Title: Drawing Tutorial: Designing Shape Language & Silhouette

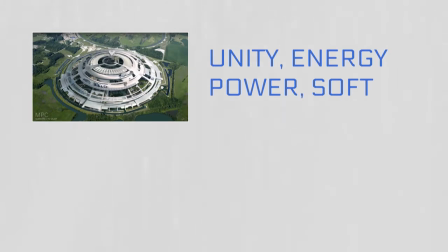4:10 They represent community, integrity and perfection, planets, wheels,
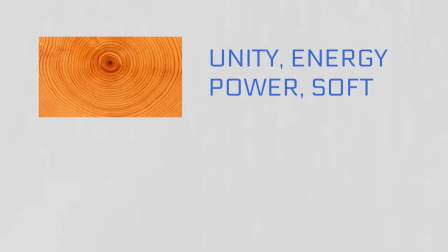4:15 balls, fruits, and offer a feeling of well-roundedness and completeness.
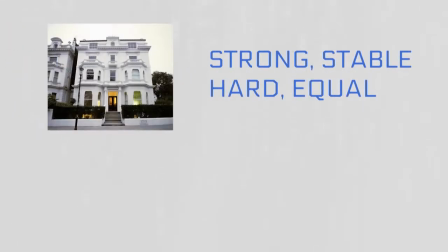4:22 Squares and rectangles create a sense of equality and conformity.
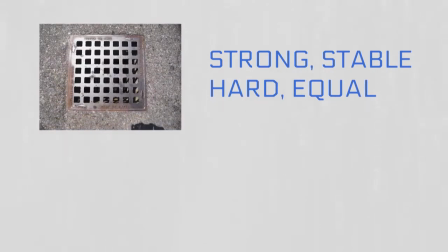4:26 The familiar shape can be seen as strong, stable, trusting, orderly, rest, equality and peace.
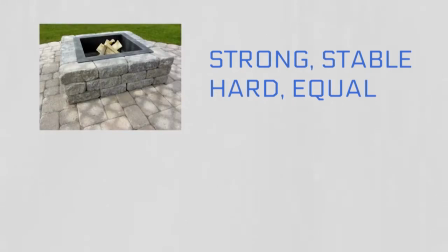4:32 The number 4, four corners, is associated with very material things of this world.
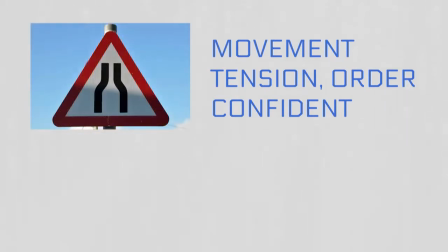4:41 Triangles suggest movement, direction and steadiness depending on which way they point, up or down.
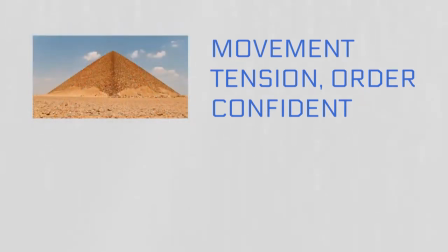4:47 They can be stable or unstable. Triangles have energy and power and suggest conflict or strength.
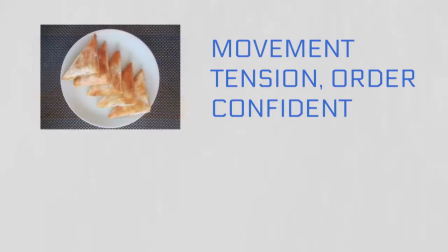4:54 Other associations could be progression, purpose, self-discovery, hierarchy, law, religion, tension,
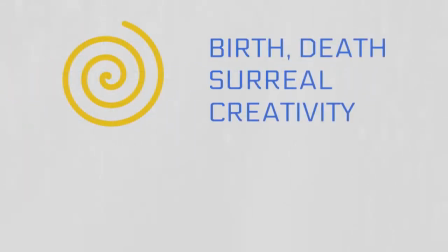5:02 action, and so on. Spirals are often found in nature and are expressions of creativity.
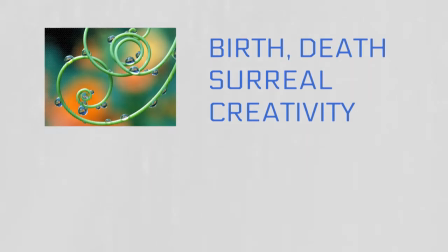5:10 They suggest the process of growth and evolution. Double spirals can be used to symbolize opposing forces.
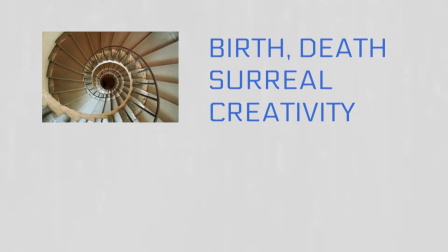5:17 Other associations could be fertility, birth and death, transformation, and a journey.
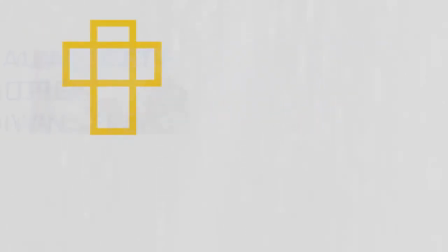5:23 Crosses are seen as the cross point of divine energies.
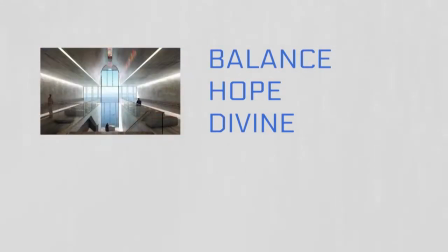5:26 They represent the self and the interaction between vertical associations such as height and horizontal associations such as rest.
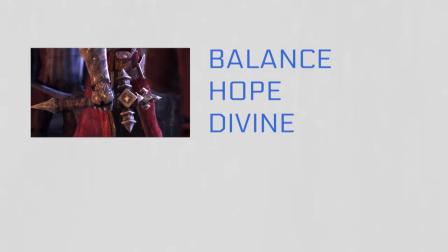5:34 They can be used to suggest life and healing, faith, unity, hope, relationships, balance, and spirituality.
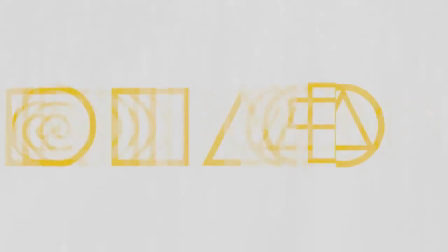5:41 So these shapes are essentially an alphabet, and when mixed together in different ways, they create specific visual words that communicate certain ideas. So taking these principles, now let's look at some images that have been specifically designed with shape language in mind. We should be able to see the intent that the designer had for the kind of the feelings and emotions to convey to the audience.
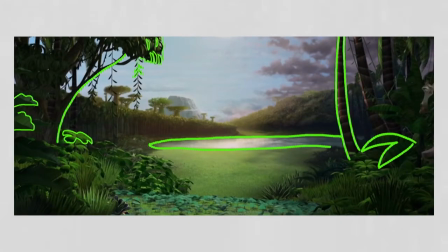6:08 Let's take the film Madagascar. This scene demonstrates a peaceful setting fusing soft curved lines with some stable horizontal elements.
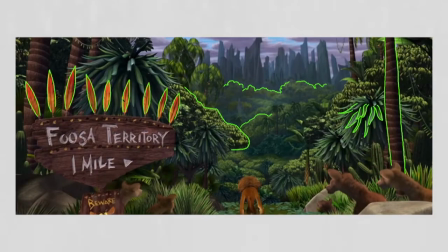6:16 We can begin to see the transition into a more sinister environment. Even the shapes begin to transition with more verticals and subtle points at the ends of the shapes, so that you know further down the path will lead Fusa's territory.
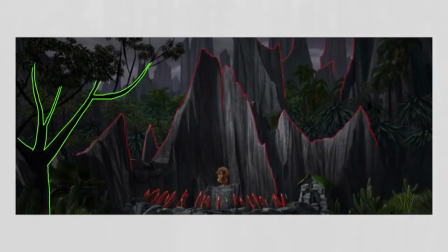6:30 Until finally, the darker place, which is described by tall jagged rocks, come to a point as the main shape is set up. These rocky mountains suggest a sense of danger and unease, which is completely different to the shape of the mountain seen in the previous image.
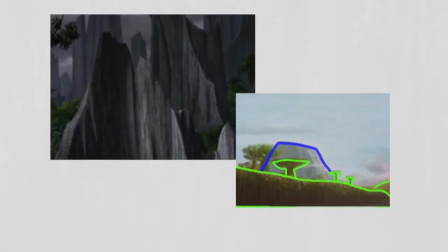6:47 This mountain is stable and almost rectangular.
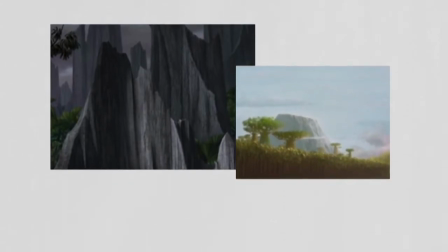6:50 It looks like something you can take refuge on, which is almost a polar opposite of the mountains in Fusa's territory.
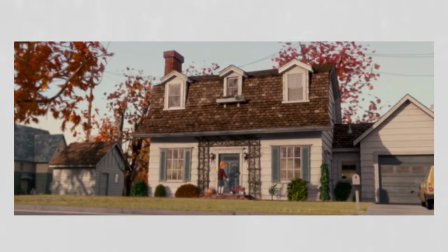6:57 Now moving on to the monster house animation. This first image describes a typical house in the neighborhood. With the rectangular shapes, it suggests security, and there's a sense of symmetry in the design, which also suggests there is harmony.
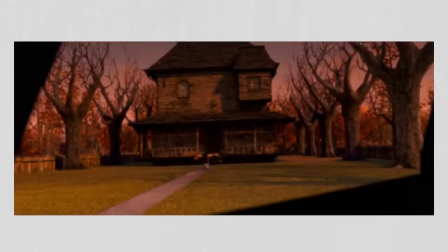7:11 It feels complete. This next image, we see the monster house before turning in transition. Something isn't quite right about it. There's no symmetry. One of the windows looks out of place. It's very odd looking. We can almost make out a face in it with the mouth and two eyes for the windows.
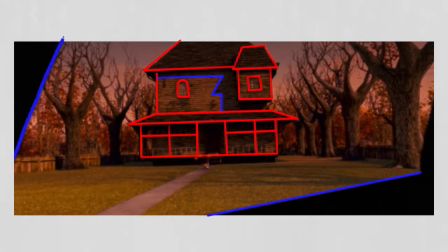7:29 The diagonal shadows cut into the scene to add more tension. The sharp points hint towards the danger, and the trees appear to have no leaves, which suggests death.
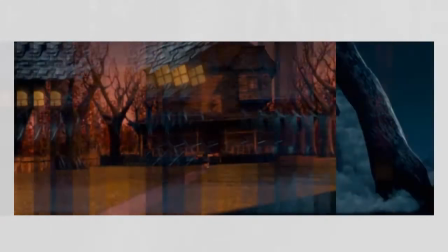7:40 They also appear to be mini figures. The final image, we see how it has turned into the monster house.
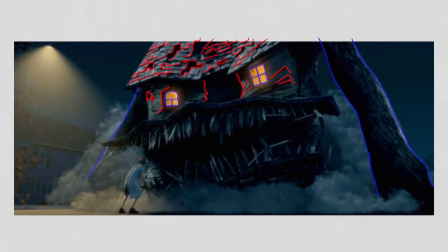7:46 The tiles on the roof are jagged with sporadic holes, and there's no more horizontal lines to suggest any sense of rest or stability. The sharp jagged teeth again at diagonals to add more sense of unrest. This evil house is framed by the trees which cut into the scene at an angle.
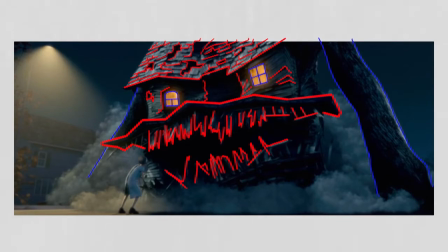8:05 They add to the overall shape of the house and reduce the feeling of vertical lines. This house is alive through the glowing eyes of the windows, and we can notice more so how each eye has a slightly different shape, which again takes away any sense of harmony.